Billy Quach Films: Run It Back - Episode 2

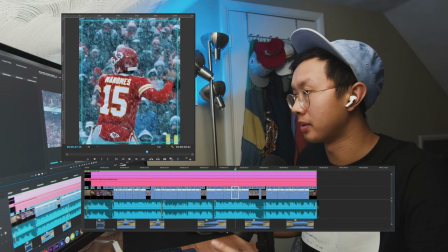Then again, that's two separate plays, but I stitched them together to make it look like one play.
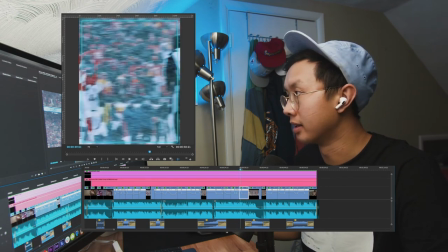Patrick stepping back and then Sammy Watkins catching it.
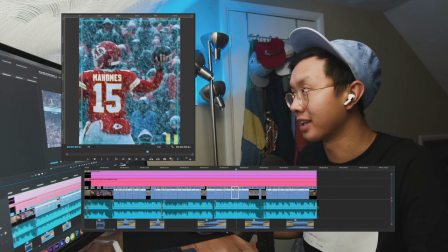Now, when I do this, I make sure that the throw angle and the angle of the catch are similar. As you can see, Patrick's kind of throwing to his right. Seems like a bullet pass down and low.
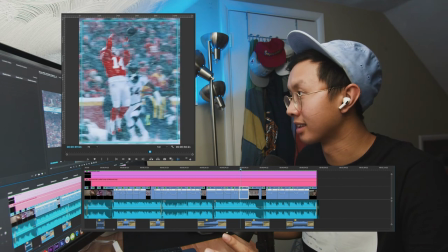It's not a bomb or anything. When I switch to Sammy catching it, it kind of looks like, oh, that ball could have been from that last shot.
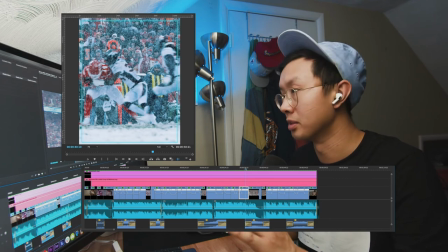That's something you got to keep an eye on if you're going to match action from several different plays.
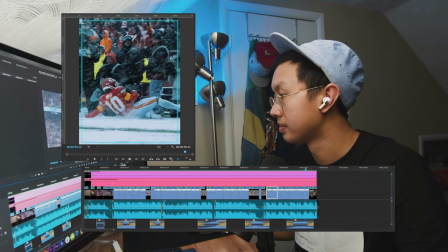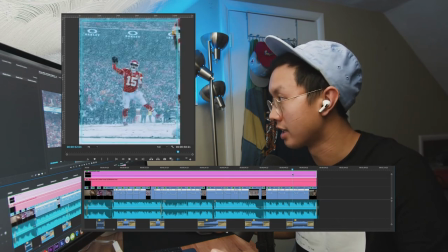And then that's the end. Another touchdown from Patrick to Tyreek. This time I got Patrick throwing it, so you could see him there, Tyreek catching it there, and then made sure to slow it down for this slide.
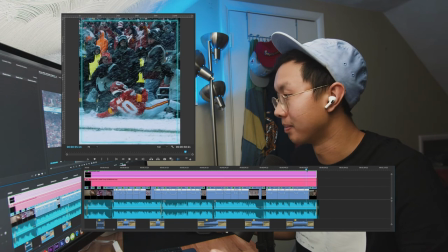I thought it was hilarious that he just caught it and kind of slid. And then ended it with a quick shot of Patrick celebrating to the fans. Yeah, that's the entire edit. If you have any comments or additional questions about how I put this video together, please leave a comment below, or you can DM me on my social medias, Billy Quach Films. Hopefully this helps you kind of get a behind the scenes look at how I put my videos together. Other than that, hopefully you guys enjoyed this episode, and I'll see you on the next one. Deuces.
Still going bad on you anyway.
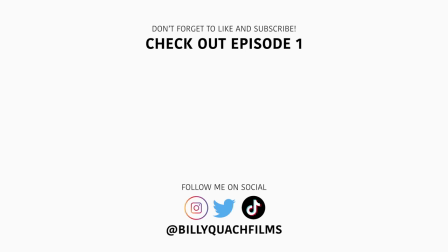Whoa. I can feel like 80 rats in my Mary's. Me and Drizzy back to back is getting scary. Back to back.